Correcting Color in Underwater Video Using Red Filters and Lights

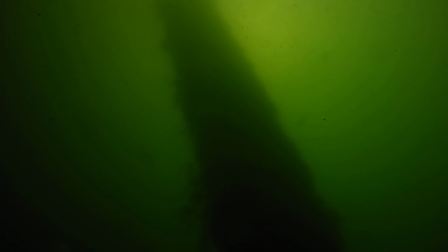(7:34)
Now to be fair, the the filter I had on there was made for a little shallower water.
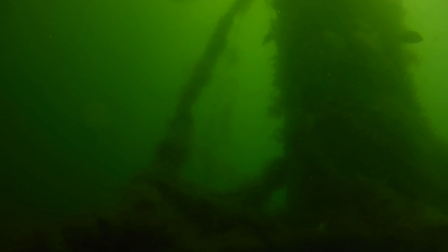(7:40)
I'm probably, I'm in 20 feet of water for sure, and this was probably made to go down to 10-15 feet. So we still got green, but I can color correct this, and this is what I get after I do the color correction.
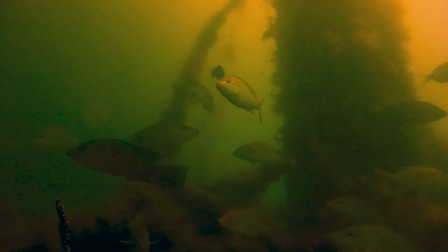(7:54)
So there's a little bit more red in the video on the fish,
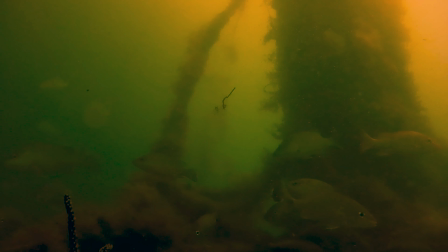(7:59)
so it looks a little nicer and I just like it it's it's easier to do the color correction actually with that filter on than it was with just the straight cream video and
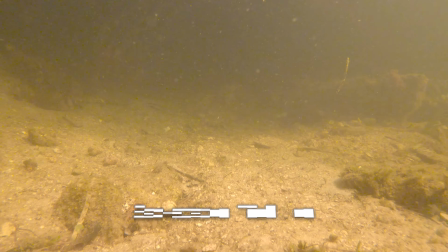(8:10)
this is up in Tarpon Springs so I'm in about 10 feet of water and the water is very clear but this is using the backscatter flip filter which is currently on
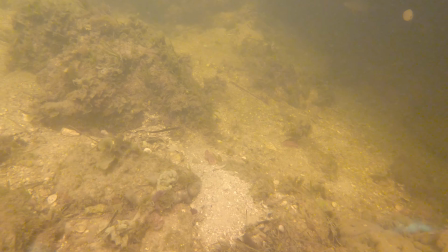(8:19)
I included this video though because you're gonna see the filter actually flip up in the water column and the the magnet didn't
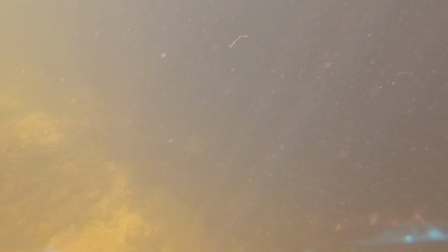(8:28)
stay down. I didn't have it secured all the way, but you can see that that water without the flip filter is actually going to be pretty green.
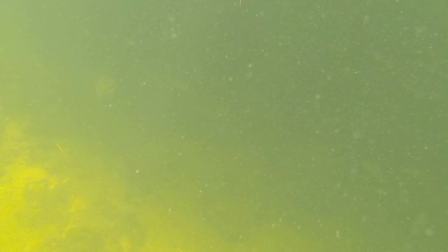(8:35)
Even with the shallow and the light that we have, the filter helps with the color correction quite a bit.
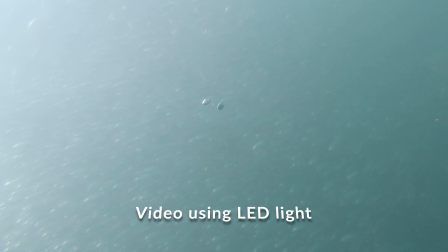(8:42)
Now in this video I'm back out on the skyway. I've just dropped this into the water and you'll see going through the water column
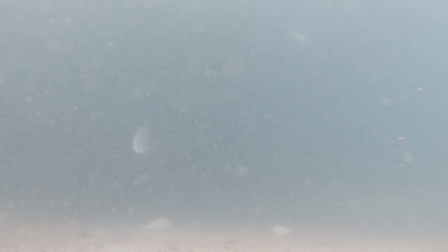(8:50)
my color doesn't change at all and I'm shooting in a very neutral color scheme and I will actually
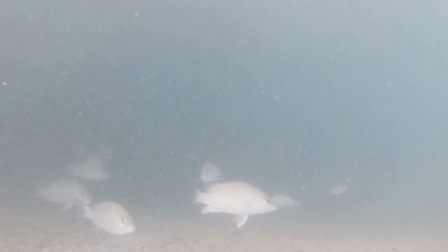(8:56)
do the color correction on this but you can see this looks really good i'm really happy with this and with
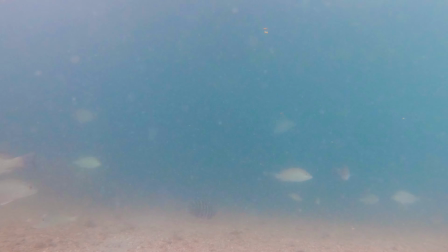(9:03)
some minor color corrections this is what i can get and literally what i've done
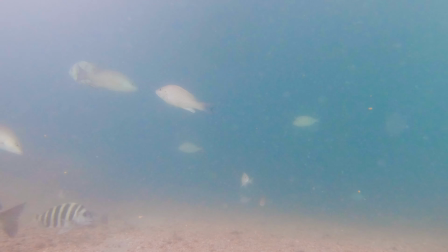(9:08)
is i've added some fibers and saturation to this and then i
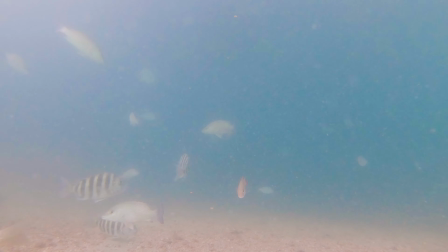(9:12)
used a curve to actually provide a little bit more
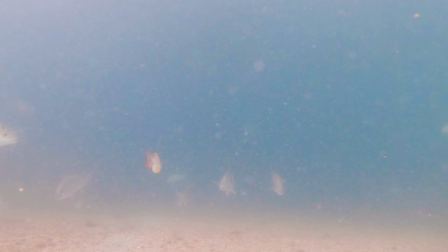(9:17)
contrast so the blacks are blacker and the whites are whiter and this is what i can get
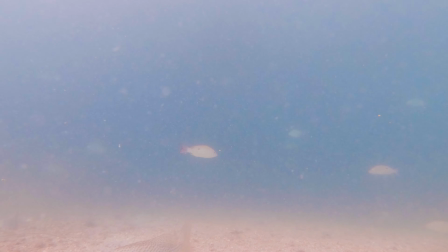(9:22)
to with using the light and you can see the colors on the fish they look just perfect I'm really happy with how this turns
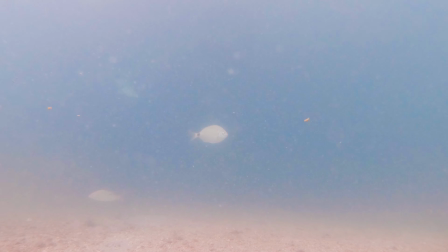(9:30)
out now we talked about the drawback on the light and you can see as we get outside of that view of the light or that where that lights cutting through the water you don't really see anything but it's a nice transition and really and in this case being out on the Skyway Bridge Pier,
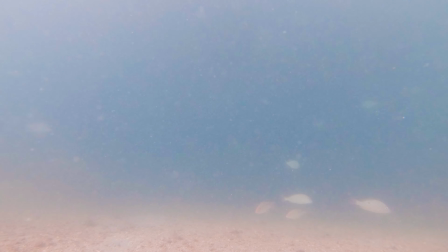(9:49)
you're not going to catch a whole lot out there because of the particulate matter.
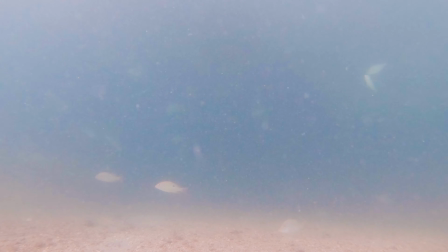(9:54)
You're not going to be able to see incredibly far in the water. So the light's worth it.
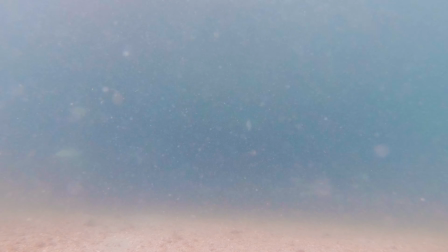(9:57)
And as you can see, there's also, you can, I mean, it's very noticeable, all the particulate matter in the water, but it's fine.
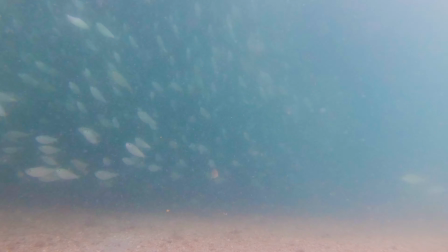(10:05)
I think it looks good. So I hope you found this video useful for those of you who are going to go off and shoot your own underwater video.
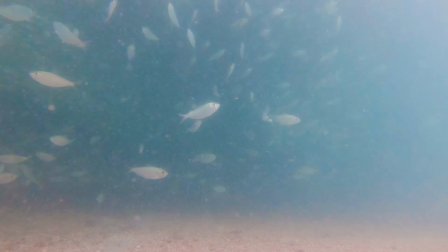(10:12)
And I hope everybody enjoyed this video and I look forward to seeing you next time. Take care. Thank you.